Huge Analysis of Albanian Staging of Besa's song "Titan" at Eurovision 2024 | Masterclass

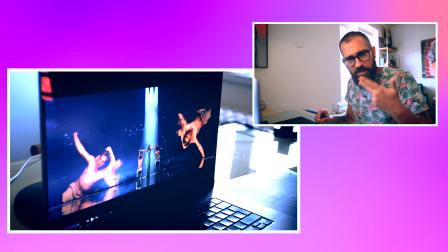[12:26]
There will be sweets, pasta, vegetables,
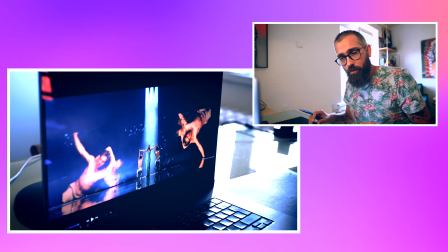[12:31]
fruits, and I don't know, liquids or beverage all together in one regal, which called sweets.
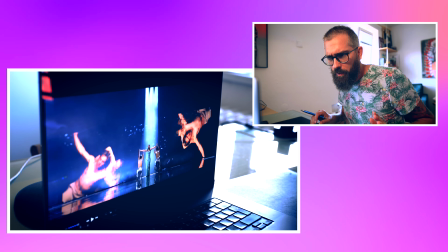[12:39]
You would be like, something is wrong over there. I don't like this shop. You know, it doesn't make sense, because there is like, it feels like no system,
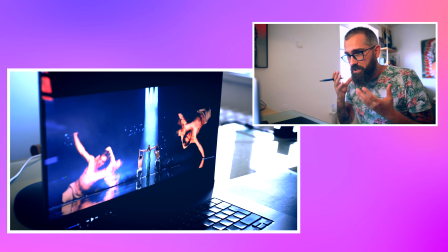[12:47]
and our brain is used to system on some very primal level.
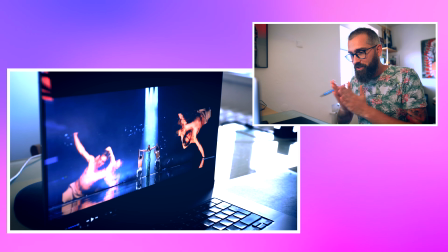[12:53]
You know, when there is a system thing which just clicks, it works much better than the chaos.
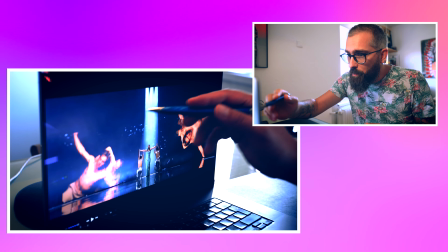[12:58]
You have so many colors over here, so many happening.
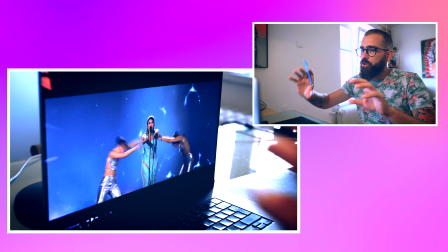[13:04]
And even though when you just use her shots on her, like wider shots, close-ups, wider shots, close-ups, sometimes wide shot enough.
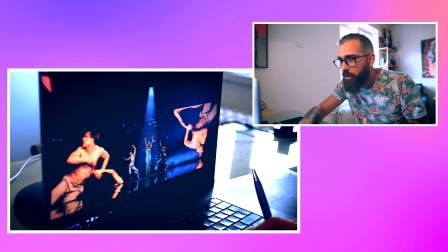[13:12]
Don't do too much. But in here, what?
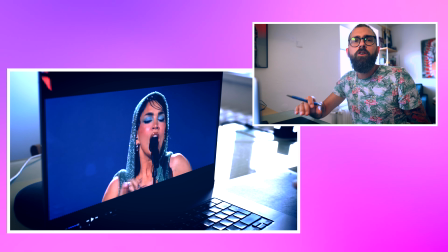[13:19]
You see her broken, very strong.
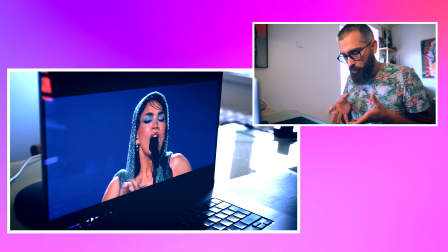[13:22]
How would be amazing when there is this dancer who basically embodies the lyrics somehow.
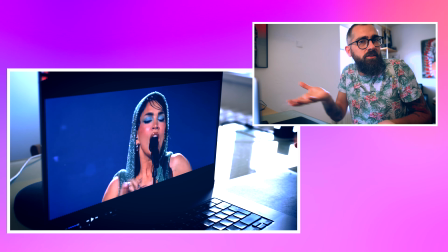[13:29]
It would be much more cooler, because now I don't trust it at all. It's like, what do you want to say?
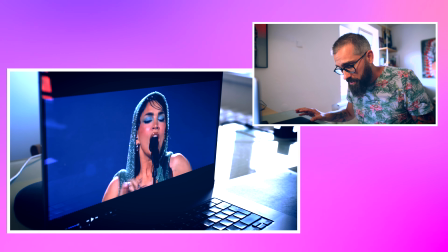[13:35]
You cannot ask what do you want to say. It should be clear.
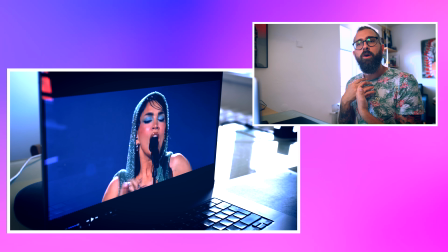[13:39]
If you have a clear story and then you have the dancer doing more things, or you have at some point more dancers, it would feel like a fight.
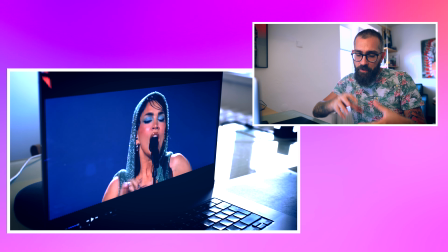[13:46]
That basically she's a storyteller and the dancers are showing the story itself,
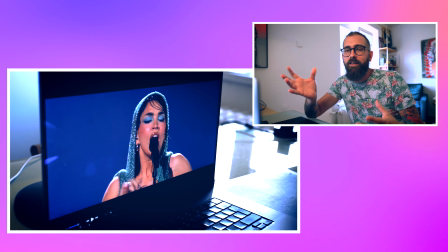[13:51]
like a theater, like she's reciting and they are acting. That would be brilliant.
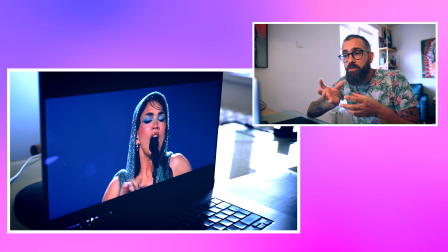[13:57]
But in here there is no concept. It has no concept, in my opinion.
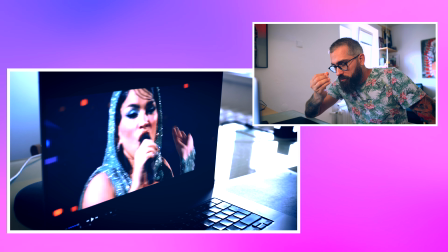[14:05]
And also this comes with the fact how the music videos are done.
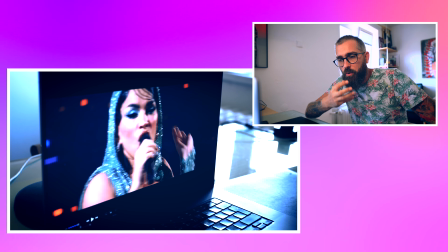[14:09]
This, like nowadays, there are mostly no stories. It's more like a design chaos.
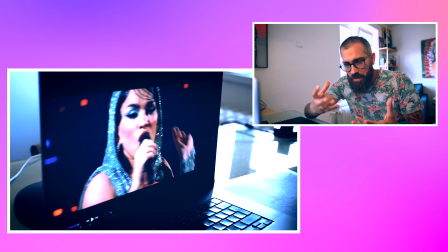[14:15]
There is not even a secret message, nothing. It's more like shots, shots, shots, shots, shots.
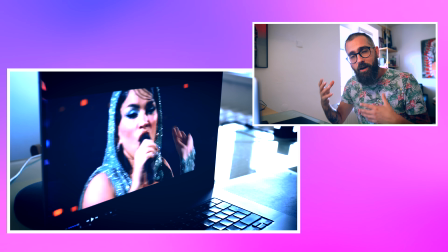[14:20]
It makes no sense, but in 3 minutes when you switch environments and so on and so on and so on, it looks good, dynamic, and that's it.
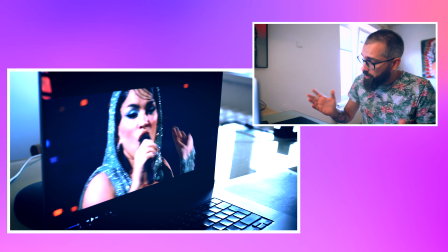[14:26]
You know, it's cheap, good, done.
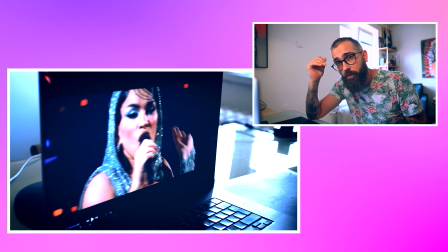[14:28]
But if you approach like this Eurovision or live performance, and you have a competition, it wouldn't work.
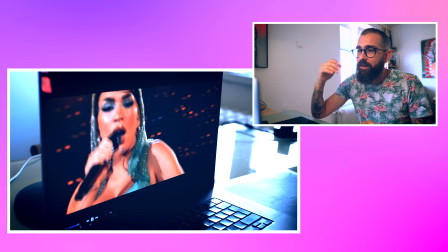[14:37]
You know, it must make sense. It must make sense in dynamics. For example, you see how amazing it seems.
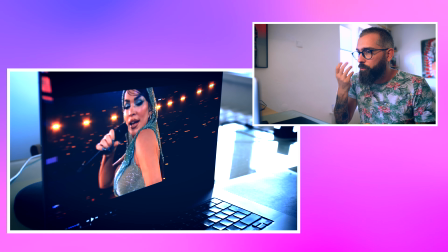[14:45]
It shows when she's rapping to the camera, and it's dynamized.
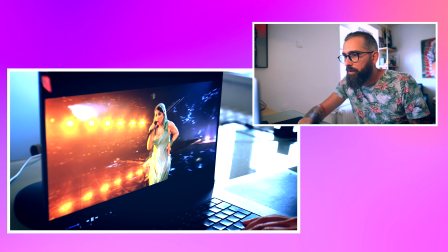[14:50]
It's much better. I like those shots.
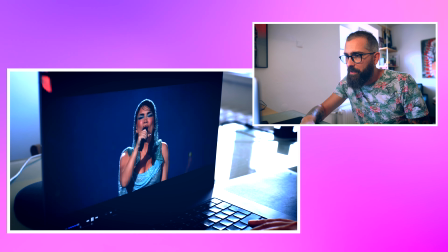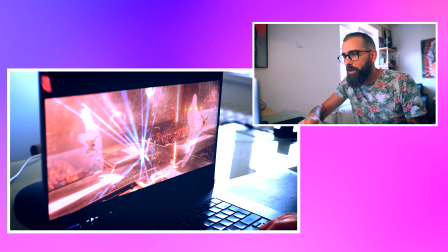[14:59]
unnecessary. Again, like I won't go down hands. No, don't use it.
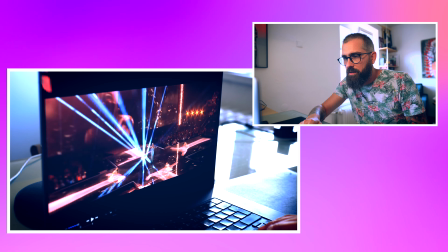[15:05]
Be ambient. Use lights. And also another very weird mistake.
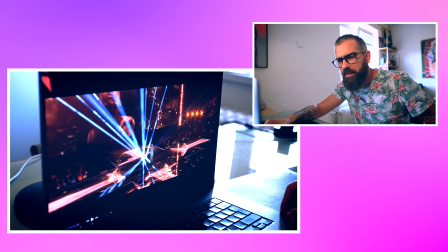[15:10]
I think many other countries. I think Italy had it. Czechia had it. Some other country had it.
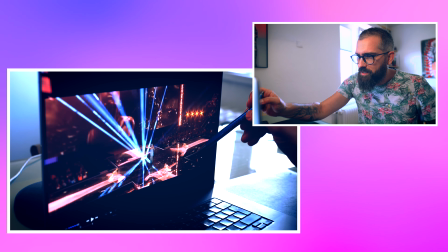[15:16]
They had the choreography, which was made like 360 on the stage, where you have cameras.
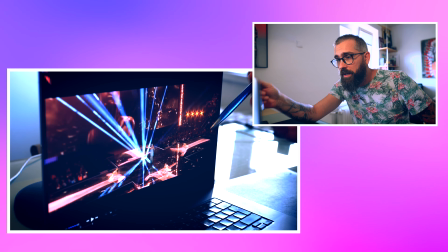[15:23]
And this is, in my opinion, a huge mistake because you cannot see either of it. You can like your eyes cannot focus on such a scale, especially when the point of attention is here by lights.
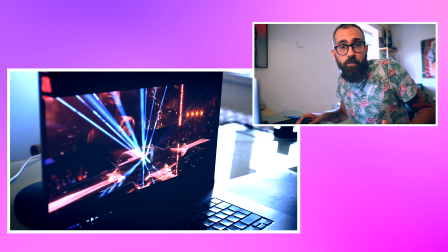[15:32]
You just cannot do it. So you basically lose the choreography. It's there, but you never be able to see it.
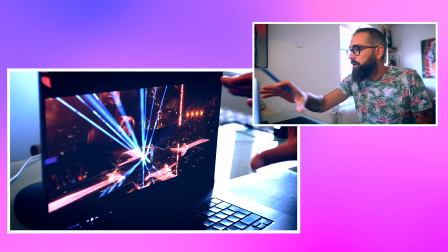[15:41]
It basically doesn't exist. It's just for the people in the stadium. For no one else.
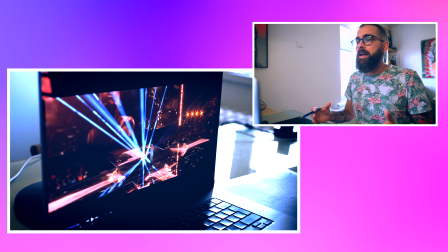[15:46]
They are too far from each other. They cannot create anybody, and the shots are very very wide from up.
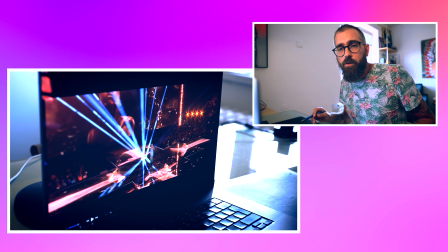[15:54]
Also, they are lost in those hands. You just don't know about them. If I don't pinpoint them, you won't even look there.
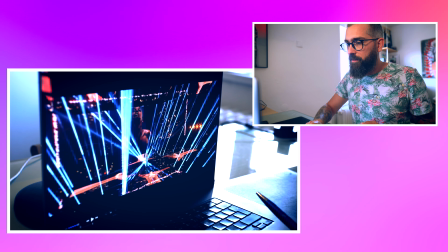[16:01]
Because you cannot focus there. Like, for example, what they do, a nice light design, simple, but works on supporting the beat.
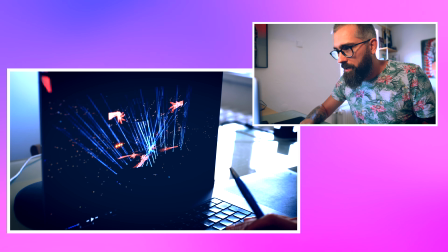[16:12]
Basically supports the clapping. This is what Moldova should have. The colors don't work together.
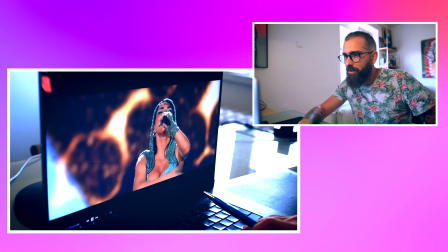[16:18]
Yellow and white, it just don't really go together. It doesn't feel coherent. She has green dress.
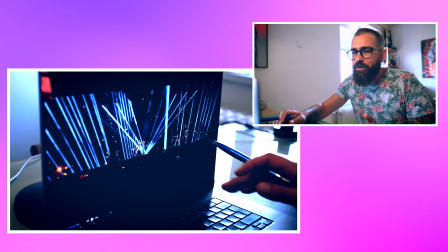[16:24]
They are silver.
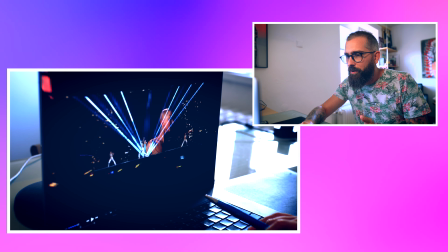[16:27]
They are somehow dancing, but they are alone over there, so you don't feel it.
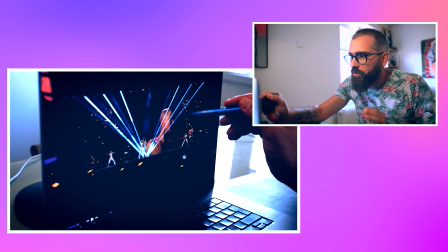[16:33]
So many points. Here you have a graphics.